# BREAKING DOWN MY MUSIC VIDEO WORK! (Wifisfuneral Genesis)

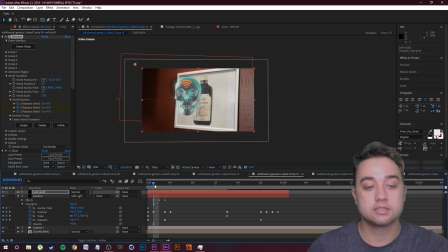4:12 It's super useful because this is what it looks like normally if I don't have the camera on. As you can see, just a still shot pointing at the picture like that. So check out that video, and then here's what we got with the camera, just kind of whips around.
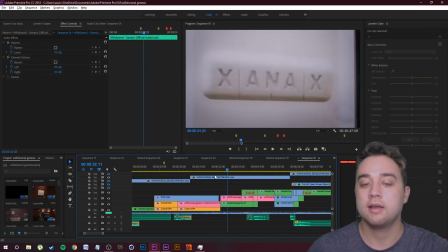4:25 Now this part here, this looks like it's all one shot, but in reality what I did was I just made a cut.
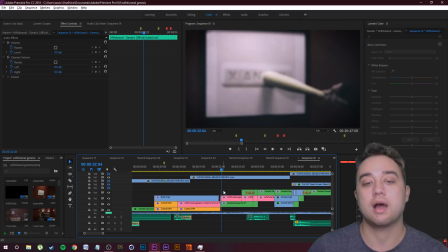4:29 So this is one individual shot, and then this right here is another shot, and normally it was just on a tripod just facing towards him with the bat.
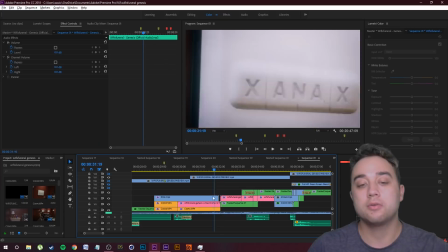4:37 I used that After Effects camera so that it would zoom into the sign and then zoom out, so it looks like it's jumping from this scene to the other and then zooming out like that.
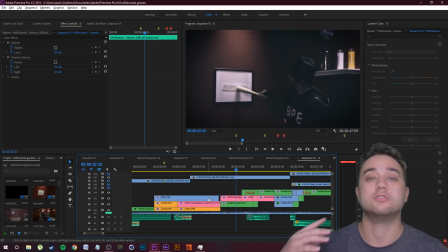4:45 So that's kind of like a cool little natural effect you guys can do just with an After Effects camera.
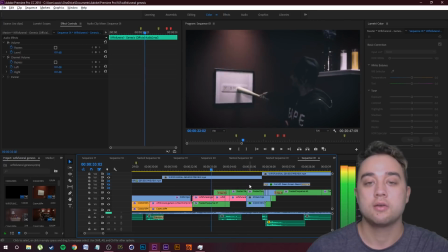4:49 And then what I did here, one of my favorite transitions in the whole video, we got some little displacement map going on, as well as some more camera work. We also have some flickering at the top. let's hop in After Effects again and I can show you a better breakdown of what's going on here.
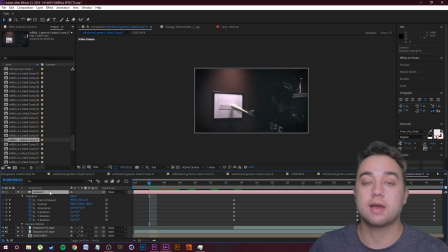5:03 Okay, guys, so here's what we have. We have the camera in After Effects. That's all keyframed so that it would zoom into the right spot. And then at the very bottom here, we have the footage that is going to be behind all this.
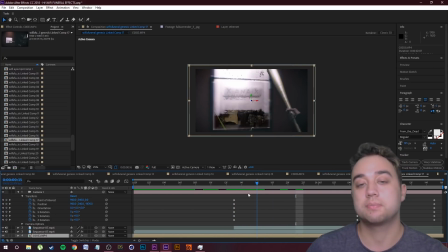5:14 Now, what I did to create this little transition, it's actually pretty simple. All you need to do is just take your footage.
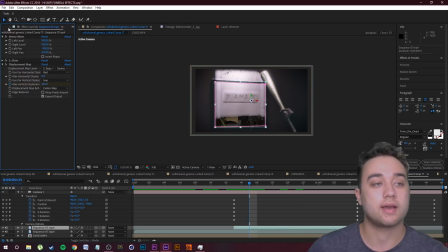5:19 Let's go to our effect controls and I'll show you. Set up a little displacement map, and then I used a mask so that the only place that was being affected by that displacement map was in this square,
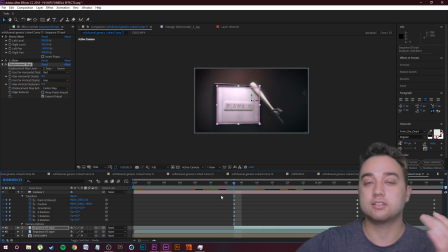5:28 so this little area, and it would just kind of like distort, wipe away. It looks really cool. If you guys want a full tutorial on that, like I said, just let me know in the comments. Definitely something I could do, and it's definitely a cool effect.
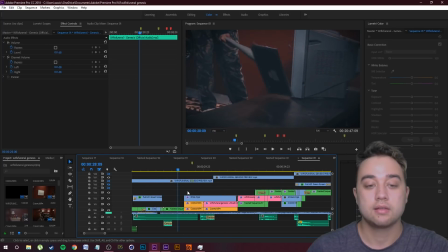5:38 So since I was talking a little fast, let me just replay that whole sequence out for you.
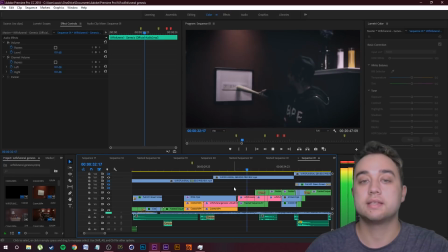5:41 So bam, we got the camera with the 3D elements, zooms out, and then transitions just like that.
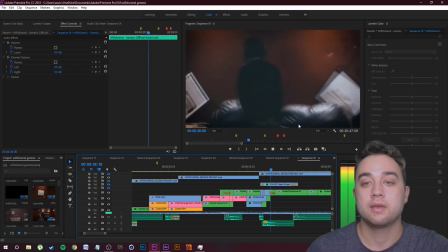5:47 So super cool sequence. Here we have some more data moshing, and also I used the After Effects camera to do that.
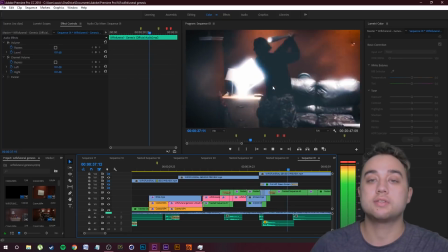5:54 This was the example I used in the tutorial talking about using movements and cameras.
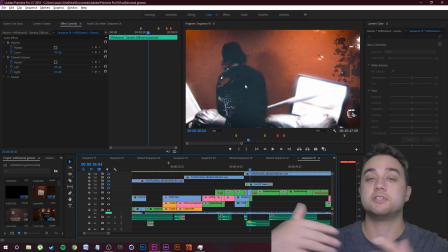5:57 If you guys saw originally, this shot on a tripod and there was people standing in front of the camera. We'll use the After Effects camera to zoom in,
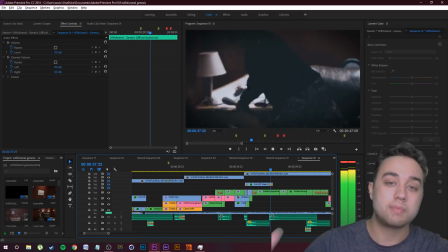6:04 follow the shot, as well as even zoom back in to follow the momentum, the bat, just like that.
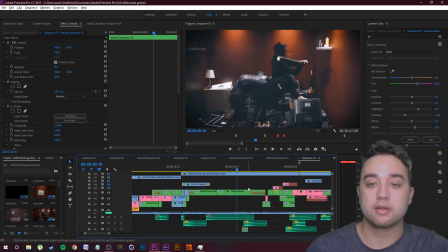6:09 So like I said, check it out, link down below. Right here, simple little cloning. What I did was I just took one shot of him knocking over the TV. I rotoscoped it, and then I just placed that rotoscope layer on top of another shot of him just knocking this down, and we got this easy little clone effect.
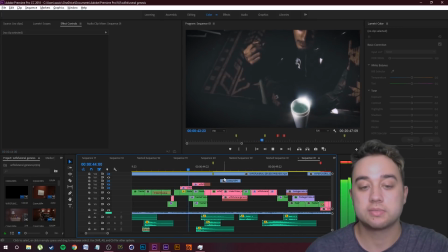6:24 Okay guys, now here is the transition where we go from the destruction in the room scene to the craziness that is going into this crazy city.
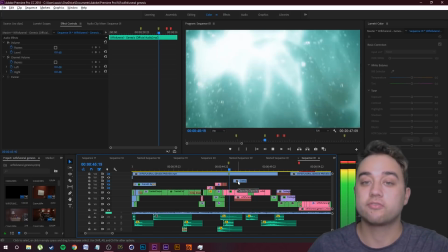6:33 Now this part here by itself probably took me like 5 hours just to pull off, maybe even longer than that.
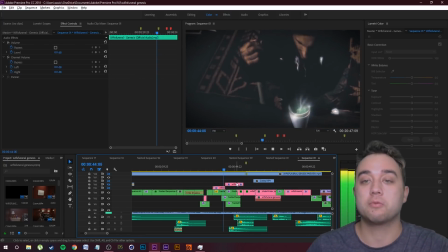6:38 This entire thing took about 48 hours, but this part I really wanted to pay attention to because this was the key transitioning part.
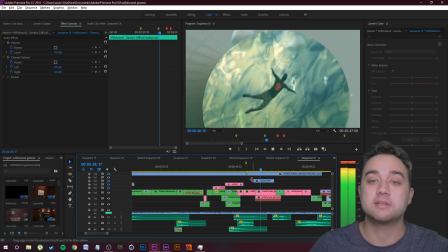6:45 This is when he really started going off in the song, so I wanted to pick up the energy, add some really crazy stuff.
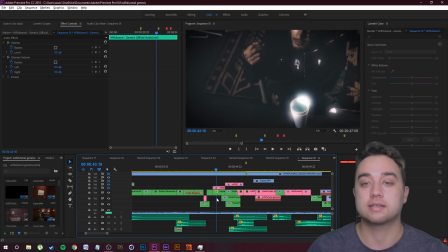6:50 So a quick little breakdown before we hop into After Effects, and then I show how I really did it. We have a walk in here, just using some After Effects cameras for the zooming. Now for him to actually be sucked into the cup, it just has liquefy onto it.
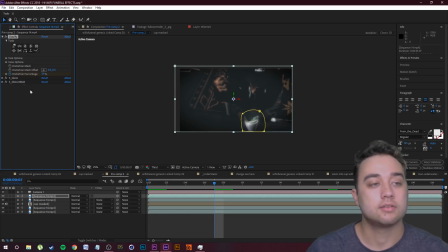7:03 As you see, let's go to our effect controls, liquefy, keyframe that, distort RGB as well, and this is just a duplication of our normal footage. If I drag along, you see how it's getting stretched. If I hide that layer, you'll see it's literally just a duplication that is liquefied.
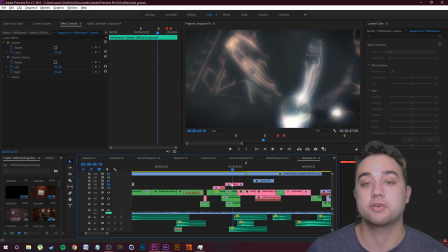7:17 Okay guys, now for the part with the cup, this part took an extremely long time to pull off.
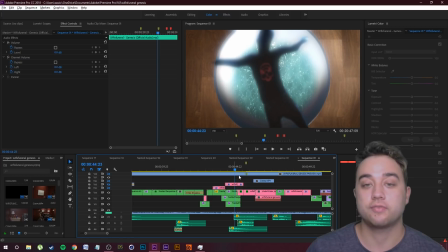7:21 What I did was I used a mixture of this Element 3D cup, I used a little After Effects project file, an ocean with a camera in it, and then I changed the color to green, just used some masking to put it in the cup.
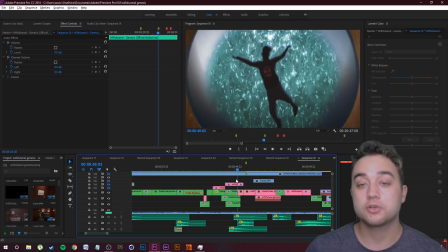7:31 And then for the person falling in, I used a mixture of Photoshop and the puppet tool to make it look like Wifisfuneral is falling in.
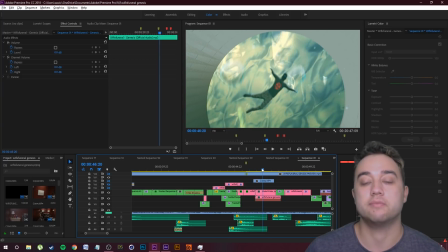7:39 As we go down here, we have the camera flip up like that, and you see him floating down through the cup while he's looking back up at himself, and then it just kind of zooms back in as we go through this long tunnel just like that.
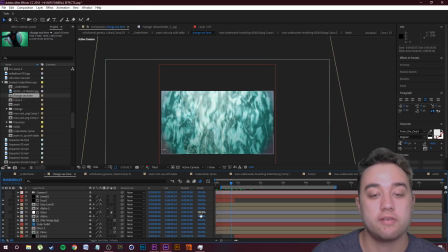7:51 So here's what the composition of that entire thing looks like.
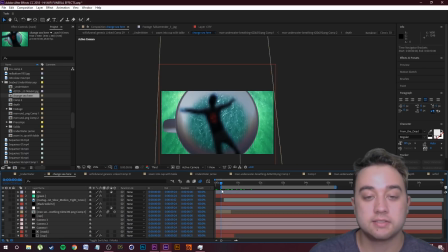7:54 A bunch of different layers, like I said, I think over like 30 layers here, and I used a different composition for the actual figure, different composition for all this.
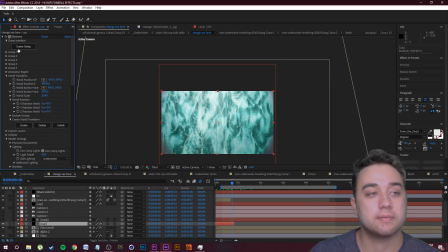8:03 Now let me just show you behind the scenes of how some of this worked. Let's open this up. This is what I used for the cup.
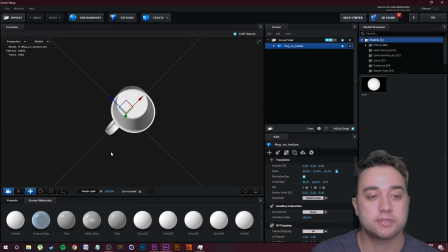8:08 Now this is actually a mug, but I masked out just the kind of loop here, and just the way the camera was,
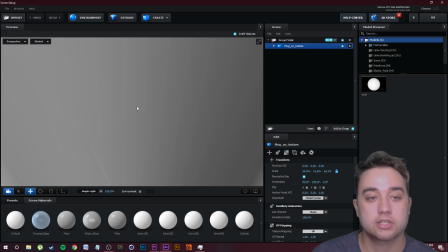8:14 it looked like there is a styrofoam cup here, also with the texture that I used. Okay guys, so to get it in the water, here's what I did.